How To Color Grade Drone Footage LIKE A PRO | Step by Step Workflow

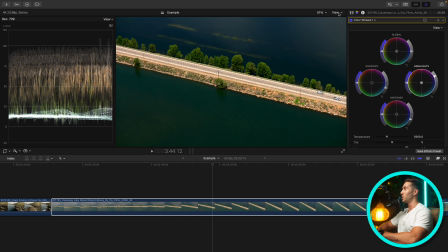752s
That's one sure way to notice an amateur video editor is blowing out highlights and ugly looking color grades. So let's not do that. Let's try and make this as professional as possible.
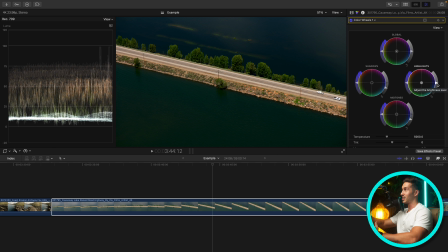766s
So we're going to want to leave the highlights with the color wheels right here. The color wheels make big gradual adjustments to your shot.
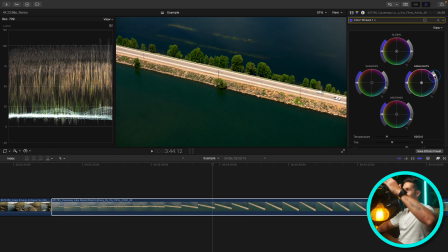773s
For example, if I move the exposure of our highlights, just notice how that is just stretching the entire image,
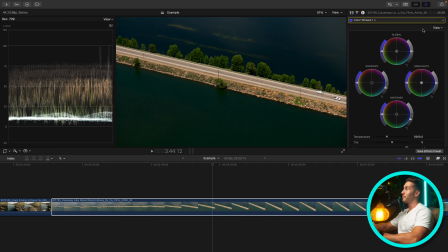781s
starting from the highlights all the way down to the shadows. So to add a bit more contrast, we're not going to adjust our color wheels. Instead, let's bring up color curves, and we are going to go to our midtones, upper midtones and highlights, and we're going to create a slight S curve here.
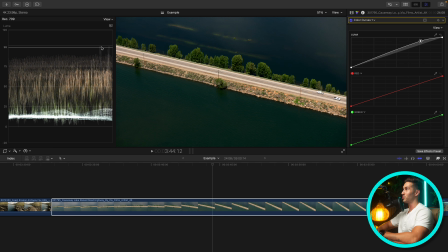799s
And notice how in our two cars, we're not going above 0. Now, if we take the very brightest point here and push this up, now we're erasing detail, just like we were with the highlights. But we keep this anchored to this top point. It keeps it locked in, and we're going to push this up just to add more contrast.
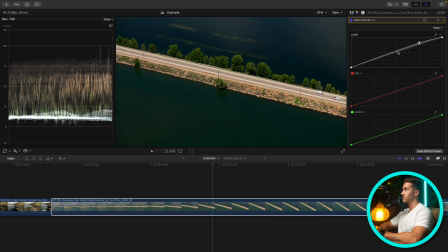818s
This is brightening up our highlights and upper midtones, as well as lower midtones, a bit of our shadows. But what we're going to do here is create what's called an S curve. So we're going to go down to our shadows and drop this down. This is lowering the brightness of our shadows even more.
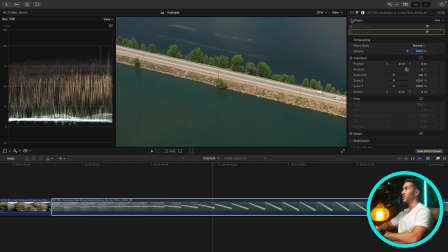834s
So if we turn this off and on, what we've done so far, we went from this to this.
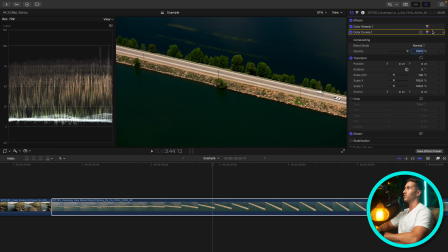840s
Perhaps this is too moody for you. If it is, just decrease the amount of contrast you added.
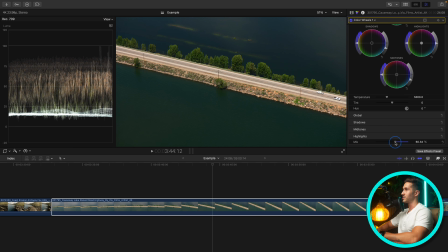847s
You can also go down to the mix down here and just decrease this, and that's going to take away whatever adjustments you made in here.
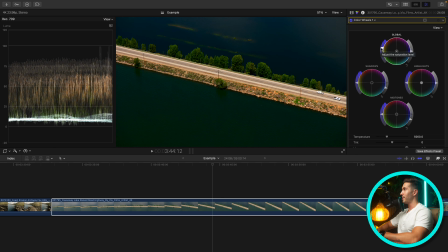855s
But since we're in the color wheels, let's add some saturation back in. Maybe I'll just bring up our midtones just a little bit, right about there.
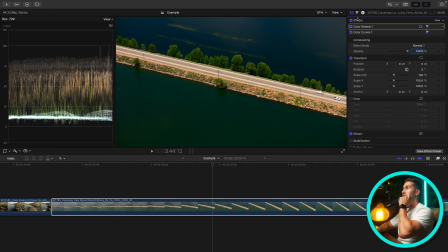863s
Okay. So we have our contrast and saturation. I would like to go in and start creating more of a look. So let's bring up hue sat curves. I want to see if we can go about adjusting the color of any color we want. And I would like to see if we can adjust the green of this
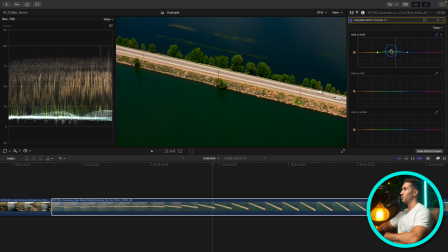882s
lake and just see if we can tweak it a bit more right there. Look at that. I mean, that just looks so much better. It was this kind of gross green, and now it matches this side. Now, this is more of color grading because you're making the shot look unnatural to how it would actually look if you're there.
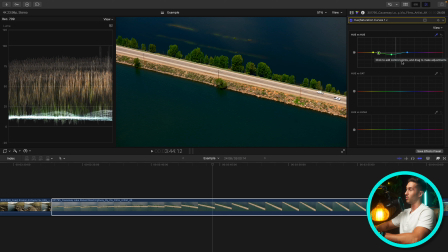902s
Whereas color correction is making your shot look as natural as possible, which is kind of what we're going to do with this shot here.
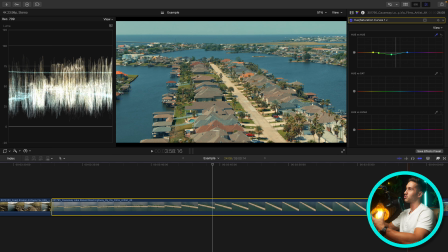909s
We're going to pretend this is a real estate drone shot, and we're going to make this look as natural as possible to what it would look like if we were there at this location.
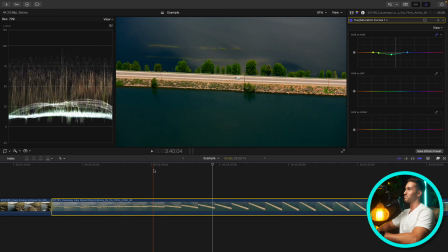917s
But for this, we're going to do a bit of a stylized look. So we've adjusted our water. Let's go in and make a few more adjustments. Let's use our hue versus Luma curve, and you want to be very delicate with this curve because you can really tear apart your image if you make big adjustments to it.
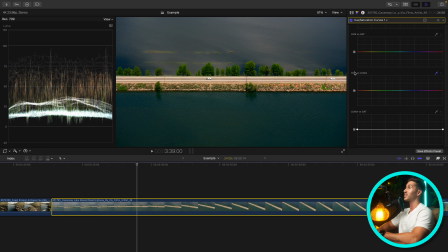934s
So this lets you adjust the brightness of different colors. Now, you'll see what I mean here.
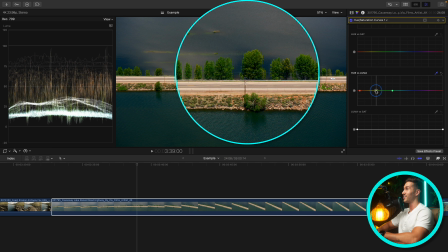940s
If I go in and increase the brightness in our greens, tears apart our image. But if we use it sparingly, just a little push, you can either brighten or not that much, or dim that green. Now, I think I want to just brighten it just a little bit, not much at all.
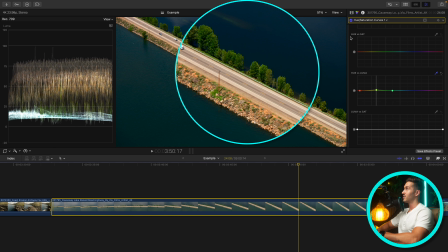959s
I want it to just give these trees a little pop. Look at that blue. That really helped us out quite a lot. Made that water look so much better.
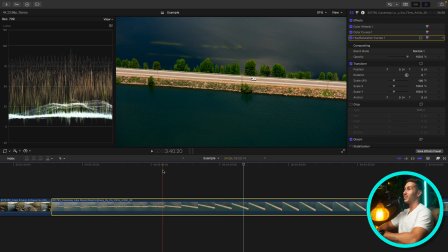970s
So we could call it quits if you wanted something that was natural and high contrast. So this is before and this is after. If we go through our steps here, we have our contrast and saturation. We have a little bit more fine-tuned contrast, and we have an adjustment of this side of the lake or river.
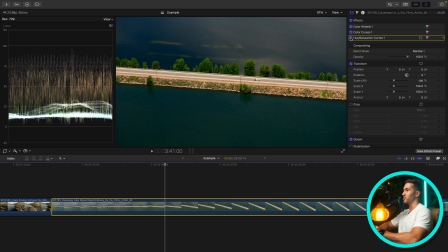990s
I'm not really sure.
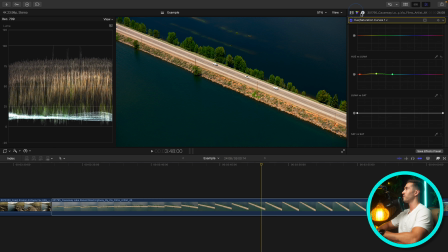991s
And if you wanted to create more of a look, you could bring up your color curves, maybe add a bit of warmth, maybe a bit of red into your upper midtones, just pushing a little bit. Maybe I'll drop this down a small amount. It totally depends on what you're grading this for.
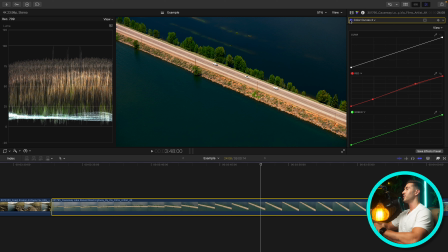1009s
If you're grading it for a film, a documentary, YouTube video, it's all going to be different, as well as the wants and needs of your client or whoever is guiding the project.
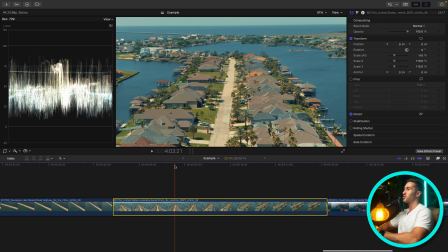1020s
All right, let's move on to this shot that we're going to try and make as natural as possible. We're just going to do some color correction and pretend that this is perhaps a shot to sell one of these houses. So with real estate drone footage, you want to make sure you have a decent amount of contrast.
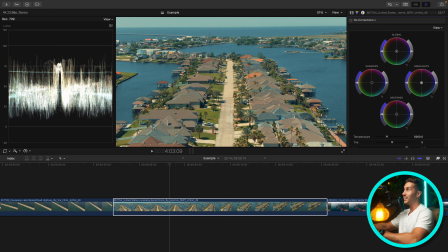1038s
You really want your image to pop. You want it to be inviting, particularly not bleak and cold. This shot has a more cool tones than I would like, considering it's in such a warm, tropical-looking climate.
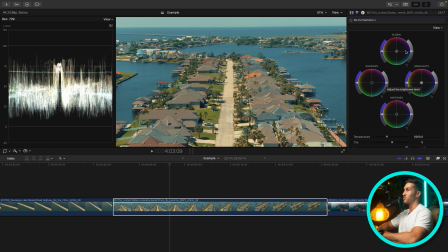1052s
So let's go about adjusting that. So first things first, let's use our color wheels to add more contrast by increasing our dynamic range. So we'll go to our shadows exposure slider.
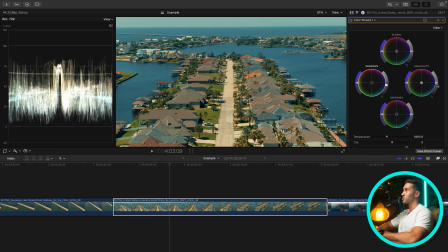1061s
Let's drop our shadows down closer to 0 IRE, and let's raise our highlights up, really stretching our shot, giving our shot more pop.
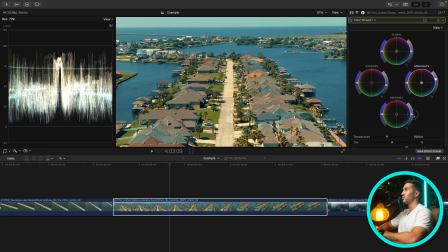1070s
Now, these houses in some of the darker areas are already sitting a little bit too low for me to want to adjust the exposure of the midtones. And if you remember what I mentioned, these make big adjustments to your shot.
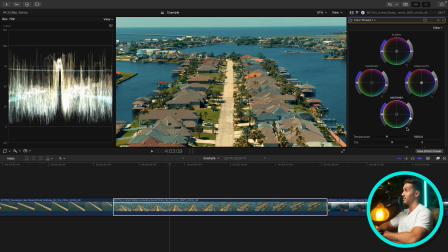1083s
So it's one of the reasons why I'm considering not using the midtones exposure slider, instead using the Luma curve. But for now, let's just add in some of our saturation. And now let's go to our Luma curve.
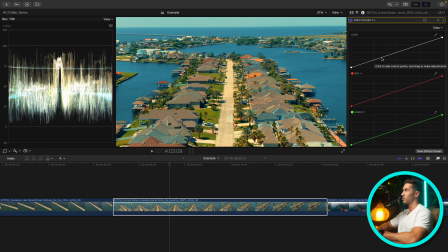1096s
So let's bring up color curves. Let's go to our lower midtones and just drop this down. Something right about there. Maybe just give a little bit of pop in our upper midtones and our highlights.
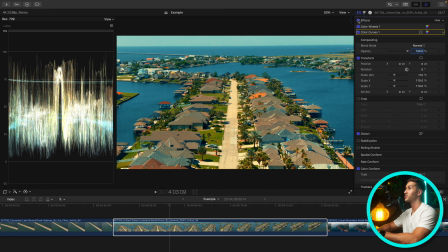1111s
So we have added our contrast and saturation. Now we need to color balance the shot. I am noticing kind of a greenish teal tinge to the overall shot that would be okay if we were grading this for a film, maybe a documentary, perhaps a YouTube video, but we are making this,
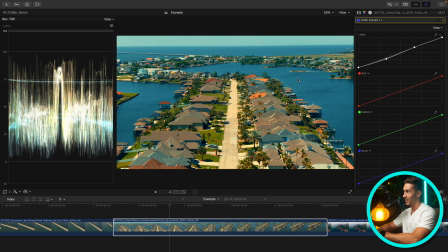1129s
we're grading this for a fake real estate video, and we want to make this look as natural as possible. If you can't tell whether your shot has a tinge to it, a color cast to it, an improper color balance, no worries.
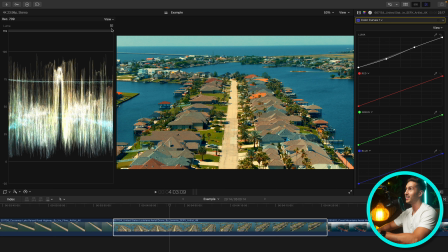1145s
Over time, you will gain a better eye. I would highly suggest using your scopes. Usually, you can use your vector scope if someone's in your shot, and you can identify whether their skin is on the skin tone line.
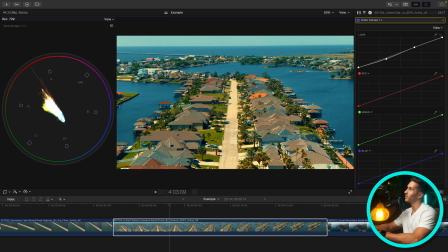1158s
However, with drone shots, usually we don't have people that we can use to balance our shot. So we're going to need to use a scope like our RGB Parade.
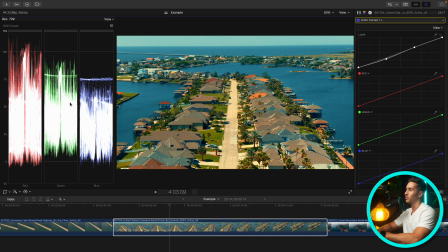1168s
This is a great scope to use to identify whether there's an imbalance in your shot. There's a lot to this scope, but generally you want these three channels to be sitting closer together. Not always. For example, if you have a shot of a sunset, there's going to be an elevated red channel and your blue channel is going to be sitting a bit lower and squished.
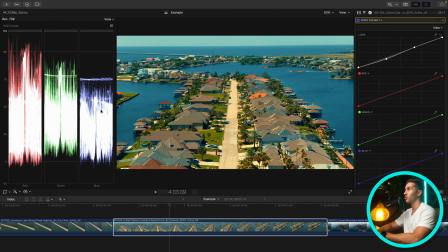1187s
So you don't always want to have them sitting closer together, but this is midday for the most part, and we have quite a disparity, quite an imbalance in our three channels here. So an issue that I see people, especially on YouTube, doing quite often is going to their color wheels going to their temperature and tint sliders, and then adjusting their temp and tint sliders.
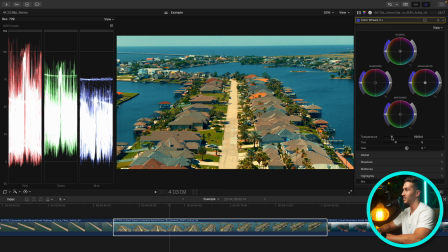1207s
I highly suggest not using your temperature and tint sliders for color balancing because they don't change an incorrect black point. So if your entire shot is, say, too blue, it will affect the highlights and midtones and not adjust those very dark parts.
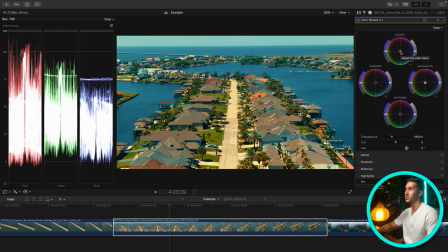1223s
So that's why I would use the global hue slider and try and get your black point, very bottom part here, as close together as possible. So something right about there.